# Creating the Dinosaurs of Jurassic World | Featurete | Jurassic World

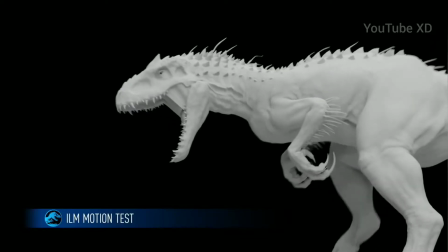12:30 The Indominus Rex is our new animal that we created for the film and was going to take us through this adventure.
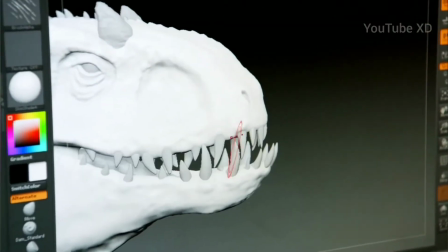12:37 The thing that I really like is how deep that goes and how hard these lines, how hard the eyebrow ridge line is.
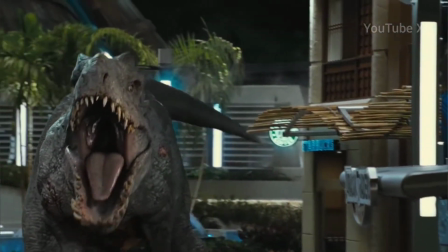12:43 The properties of the Indominus Rex came from the needs of the story and ways
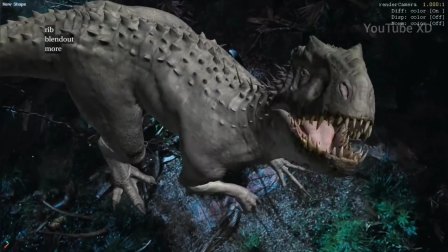12:49 that we would be able to make its genetic makeup the key turn of the narrative.
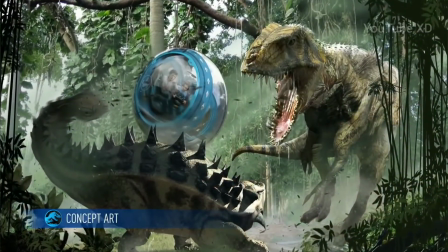12:54 What we did is make sure that everything that it can do is an attribute of some other animal in the animal kingdom. And so if you're going to have it camouflage, make sure it has cuttlefish genes or something that can camouflage that's in it. How do we make something look menacing? How do we make her look really menacing? The teeth would always be exposed, like a crocodile. We pulled the chin out a little bit more, which gave it kind of that underbite, which really adds to that feeling of menace. And then the other thing was sort of like the shape of the eye, the size of the eye, the color of the eye.
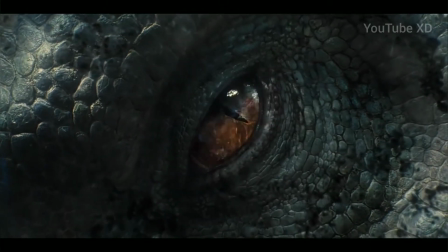13:33 It's based off of a goshawk, which is like a North American bird of prey. So there was all these things that we were doing, taking from the natural world. The raptors certainly aren't entirely friendly. At the beginning, middle, or the end of this movie, they're still dangerous predators.
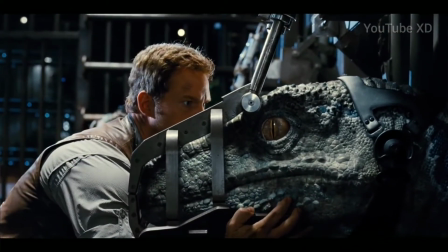13:51 We certainly didn't want to defang them in any way.
You don't scare me.
We just wanted to take this relationship that had been evolving over all three pictures to the next level.
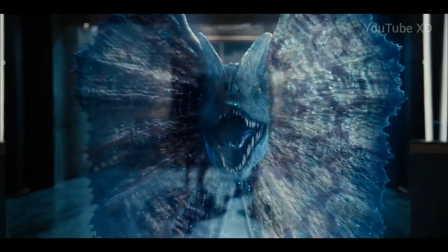14:04 They're a character in this film. They're not just these killing machines that you see every so often. They actually have a pretty big role in this film. We have a lot of close-ups with them, and they have to actually emote. And so we actually did quite a bit of motion capture on the raptors.
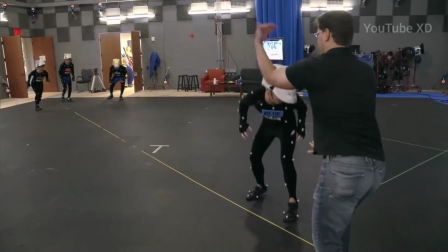14:20 1001, 1002, 1003, 1004.
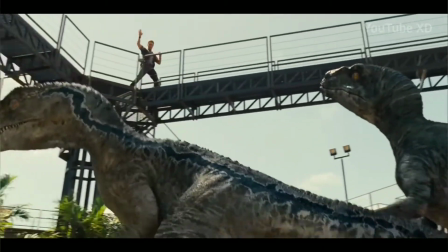14:26 Up. Hey!
It was a new kind of interesting thing for us to do because they're not human at all, and we're motion capturing humans to be raptors.
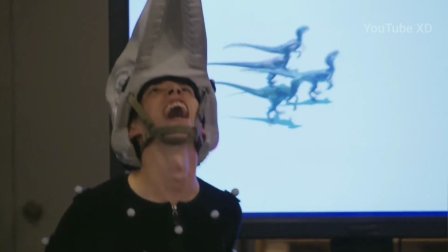14:35 Oh!
In our initial test, it actually gave us some really interesting and neat behaviors that oftentimes are hard to kind of keyframe that you get out of motion capture.
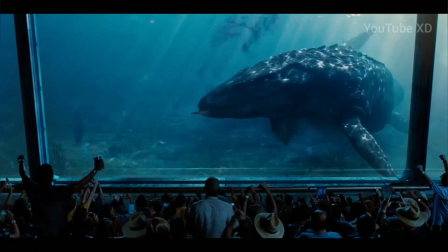14:48 Another one of our new dinosaurs was the Mosasaurus, and Colin really wanted something in water because that would set it apart from all the other dinosaurs we've seen.
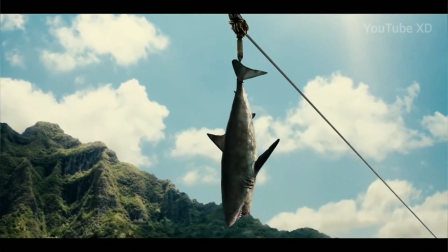14:57 We really haven't seen one in the water.
Okay, folks, let's see if she's still hungry after already eating today.
I showed you this image of the Mosasaurus coming out of the water and eating a shark.
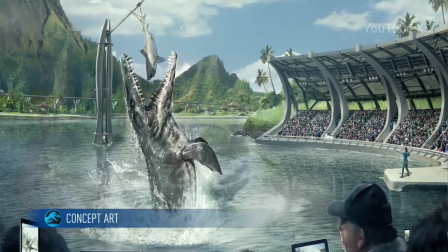15:10 And I kind of realized in the moment, oh God, he's eating a shark. Is Stephen going to think that I'm making some kind of statement about Jaws here?
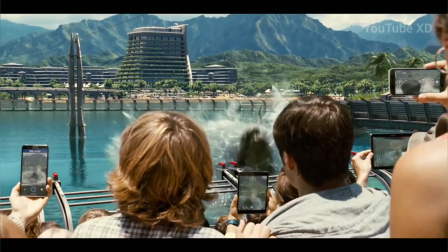15:18 And I wasn't, and you were on board with it. We did some initial studies of how it would come out of the water.
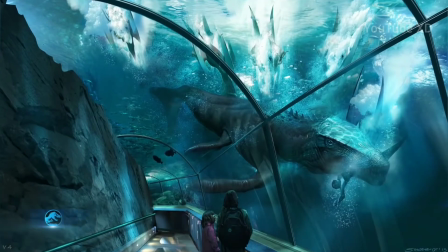15:27 Well, if you look at a humpback whale, it weighs 50 or 60 tons, but it's very easily able to breach and come completely out of the water and splash back down. So it's not impossible for an animal that size to be able to do what we're seeing the mosasaur can do.
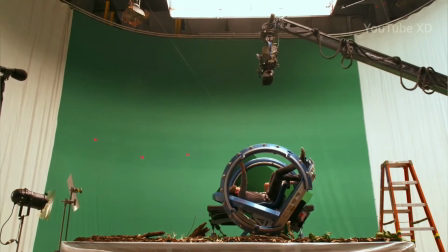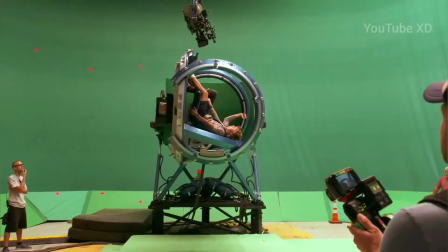15:44 And then as that's happening, they kind of go like this. I turn into an audience member when I see these shots come in.
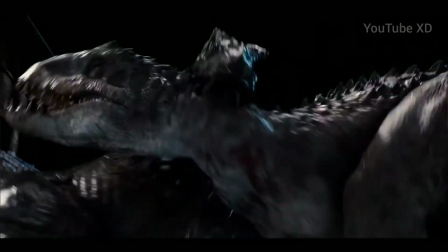15:53 It not only looks spectacular, but it's so intense to watch these animals in the same space as these actors.
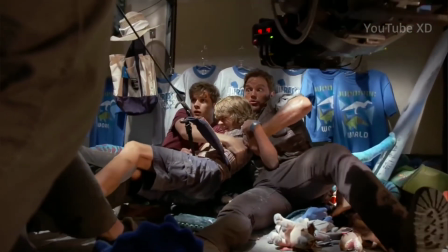16:02 And I forget what we shot, and it feels like we just shot this dinosaur.
Action, go!
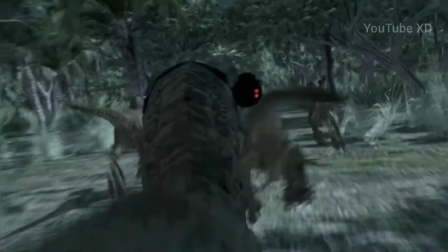16:07 It's extraordinary, and that's a place where I just sit back and, become a fan immediately.